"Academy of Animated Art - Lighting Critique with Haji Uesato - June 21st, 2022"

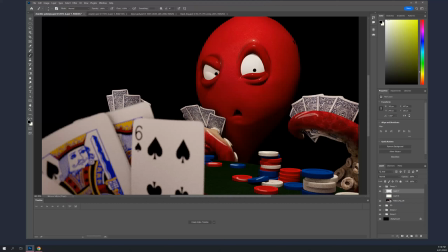(12:27)
Beyond that, I mean, if you were to continue with this, you probably need something in the background, because just black is a little too much, or too little rather. I don't know if you want to go that far, because that's a whole different exercise once you start dressing in background stuff.
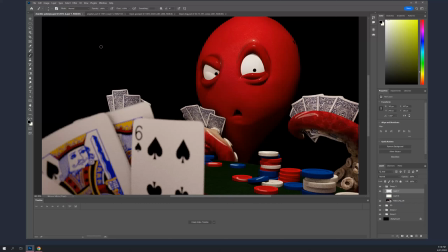(12:48)
But all right, I mean, good job, keep going. Or if you're going to move on to a new one, let's look forward to seeing that. Let's see. Bipul.
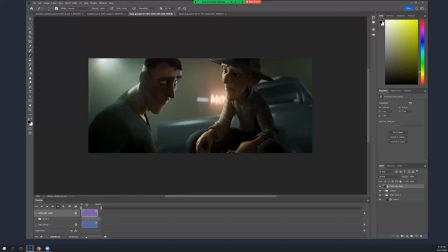(13:02)
Okay, so I see the changes you made, and yeah, I think it helps. So this is before. No, sorry, the other way around. Before, after.
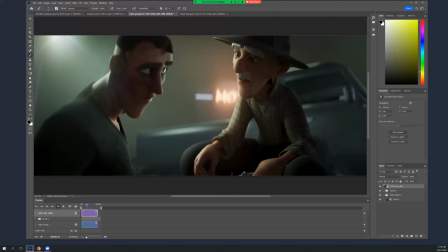(13:18)
This is much for everybody else. Before, a little bit too bright here, just a little bit, but we wanted it bright enough, filled enough to be able to sort of identify that he has a tattoo and a bruise.
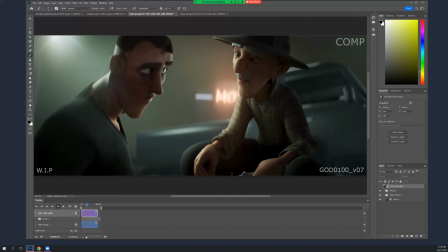(13:35)
And then we were also going to lighten up the old guy's hair, his eyebrows and his mustache, so they read clearer. And I think that's just the right amount. And I think the whole frame is really nicely balanced. And I think you're done with this.
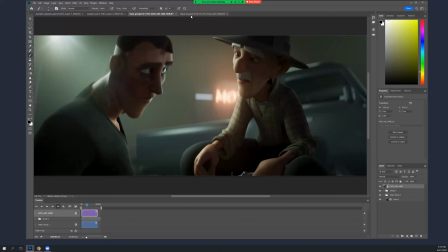(13:53)
Looks great. All right, so on to your new one, which I think is off to a great start.
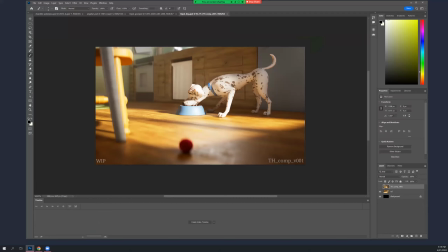(14:00)
This is fantastic. So let's look at your Toy Story reference, Toy Story 2 reference here.
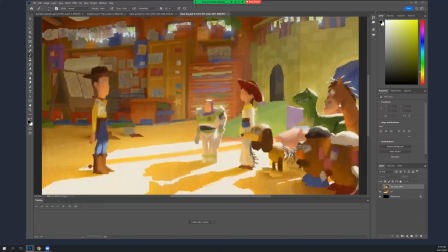(14:10)
I like that you're going kind of polar opposite from your last one, which was moody and tragic and dark and criminal. And this one's extremely bright and airy and childlike, and the scale is completely different.
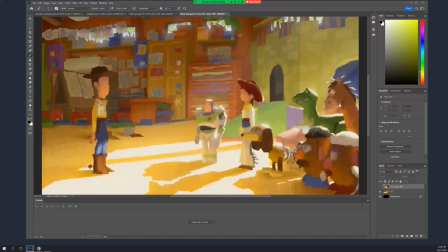(14:28)
So that's great. And I think, you're off to a great start here.
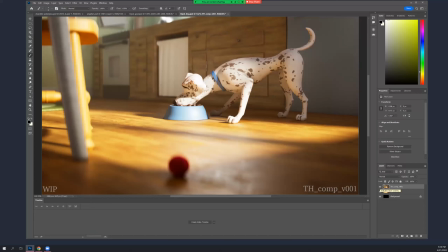(14:33)
It's just really nice. Let's see.
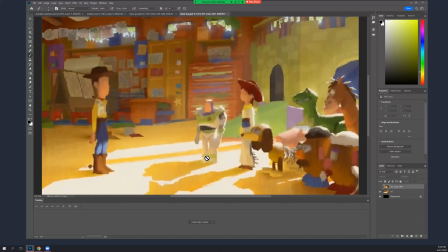(14:37)
I mean, maybe, the shadows are extremely filled here. I mean, it's a color key. It's a painting, so they're always a little bit much. But what does make this that sort of brilliant morning
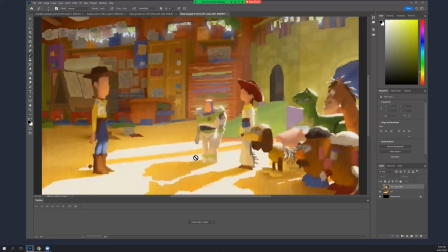(14:56)
look that I think you're going for, or is the amount of fill and bounce, like specifically the bounce that's coming off the floor back onto everything, really in every direction. And you know, we're exposing for
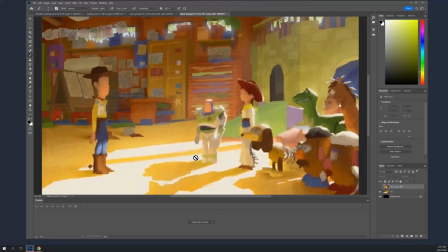(15:15)
the interior, so the exterior light is totally blown out. You know, it's white coming in, and so the rims are all super hot and white, and the bounce, you know, there's this beautiful, you know, golden bounce and fill on everybody. So, you know, Woody is definitely
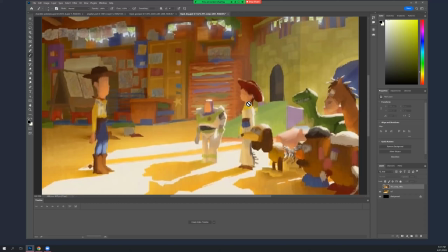(15:34)
brighter underneath his jaw, as is Jesse and everybody else, you know, because all of this is kicking back up again. And you see that in the room as well, like this area, which is kind of excuse me,
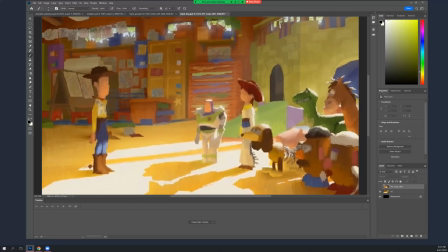(15:49)
on the shade side of the window, is, you know, it's relatively flat, but it's still quite bright. And then you have areas where there's a little bit of modulation in the surface, where the undersides of these moldings on these cabinets are reacting the same way that Woody's chin is.
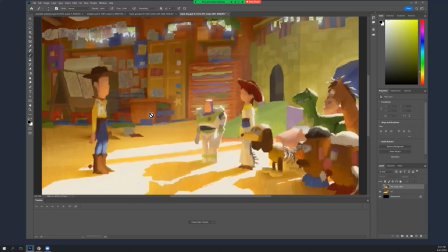(16:06)
You know, it's getting a lot of bounce light, which looks great. I mean, same thing with this desk here. Like the underside of the tabletop is getting that, and then nearer to the floor,
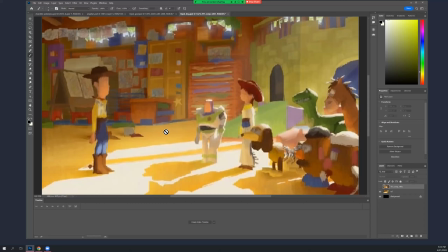(16:18)
it's brighter than it is higher, which is, you know, a little bit different than what you tend to think of lights, you know, like a sunlight situation being.